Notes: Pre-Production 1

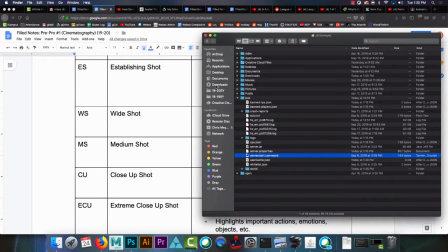(0:00)
Okay, so establishing shot. Let me go pull this up here.
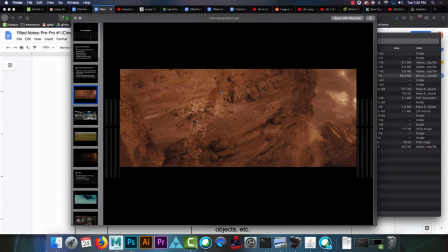(0:10)
So here is an example of an establishing shot. I have these pictures from the '09 version of Star Trek. This scene here. This is on the outside of some cave that they just came out of.
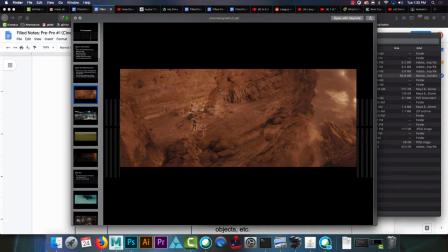(0:26)
They're establishing the setting. They've come out of this cave. They're now on a cliff face. They can also see the area around it. It is a cliff face that is... why isn't it showing my... There we go.
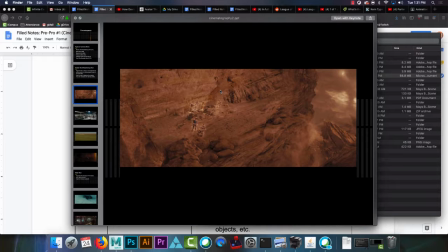(0:43)
So the cliff face is surrounded by basically a very, very large fall. So you know it's not a great, safe area to be. And then it's just establishing, hey, they are way out in the middle of nowhere, and this is a not safe place.
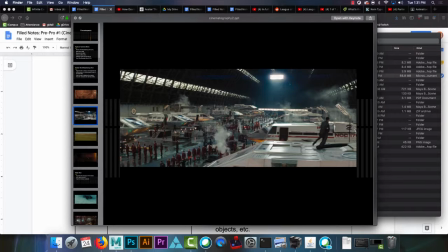(1:03)
Here's another example. So this is the Star Trek hangar, and the next scene involves them getting onto the Enterprise. So they're establishing, hey, welcome. We're in the bay for all of the ships that, I guess, the ferries that go up to the big ships in space.
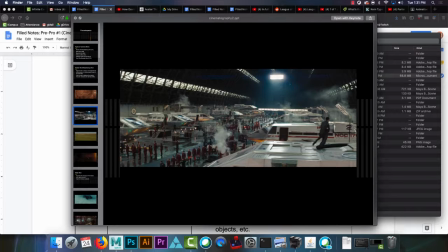(1:22)
So we're in the hangar space, and that's where our next scene is going to take place.
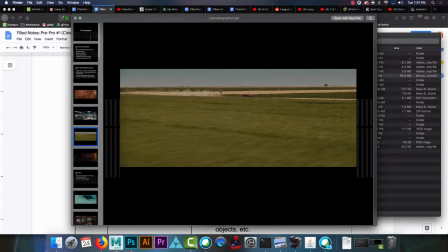(1:28)
Here we have the scene from when Kirk's way younger, driving around in Iowa. So they're establishing that the kid is driving. They're on a dirt road, because you can see all the dirt being kicked up behind him, and that there's nothing around.
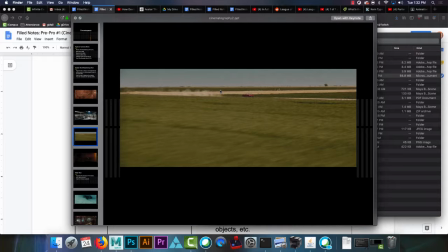(1:45)
So you can see there's literally nothing except for what looks like a small tree far in the background. So establishing, again, our setting for the upcoming scene. Which brings us to the wide shot.
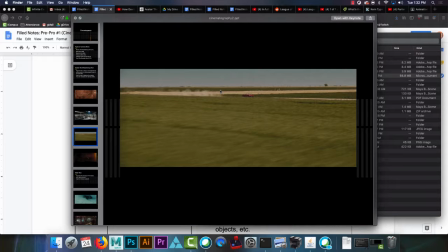(2:02)
So here in the wide shots, this is where you are starting to take into account things like the character.
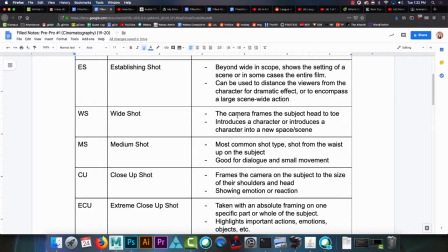(2:12)
So a wide shot. Camera frames the subject head to toe loosely. That is just a loose description of its usage. A reason, a lot of like the key takeaway for a wide shot, I guess I should say,
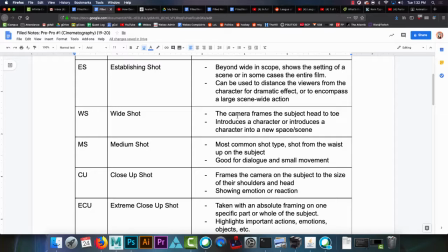(2:29)
introducing a character or characters into a new space. So if you're walking into a room, you might have the wide shot of somebody stepping into the scene or something along those lines.
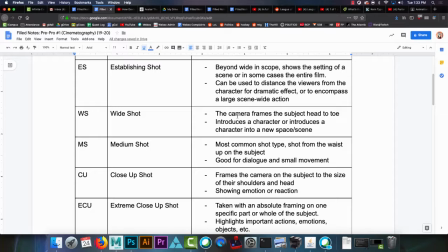(2:43)
But again, the key is that a wide shot is something where the character can be framed head to toe.
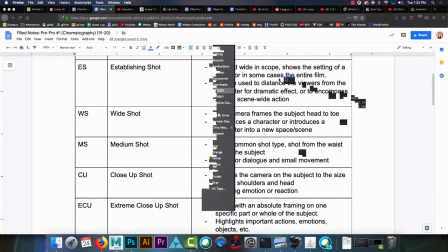(2:51)
And what that might look like is something along the lines of
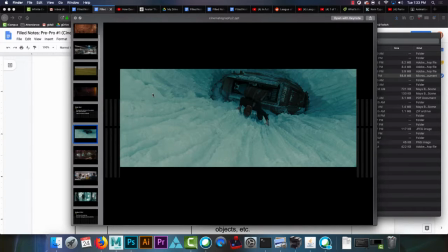(2:58)
this. So this is quite a wide shot. It almost starts off as an establishing shot because you're kind of far away from him, but you can see all of Kirk head to toe.
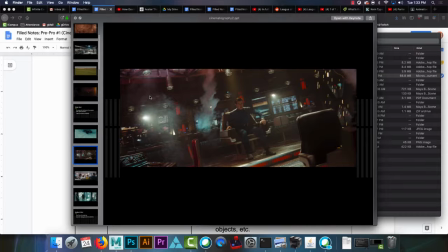(3:10)
Here is Kirk's dad sitting in the command chair, framed basically head to toe as he's seated.
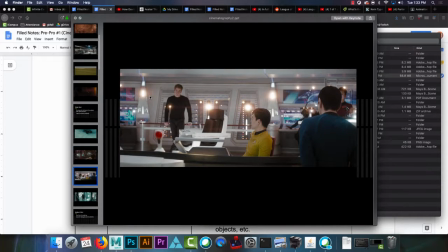(3:20)
Here, wide shot, you have Kirk walking into the frame. You have characters in the foreground, but Kirk walking into the scene is the main action. He's the new addition to the scene. Context that you'd be unfamiliar with if you just see this clip.
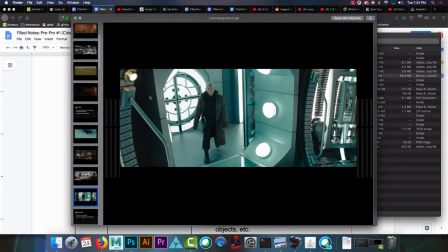(3:36)
And then here you have not Nero, but Nero's henchman number 1. And he's walking into the red matter chamber to make black hole. So that is a wide shot. So again, just character head to toe.
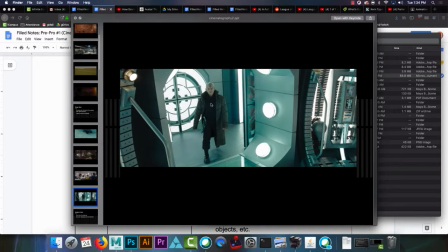(3:54)
You're seeing the character, you're seeing their surroundings, you're seeing the best of both worlds.
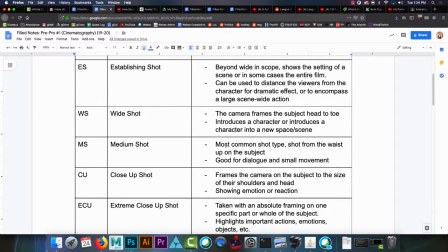(4:00)
Okay. Wide shot. Wide shot done. Medium shot, excuse me.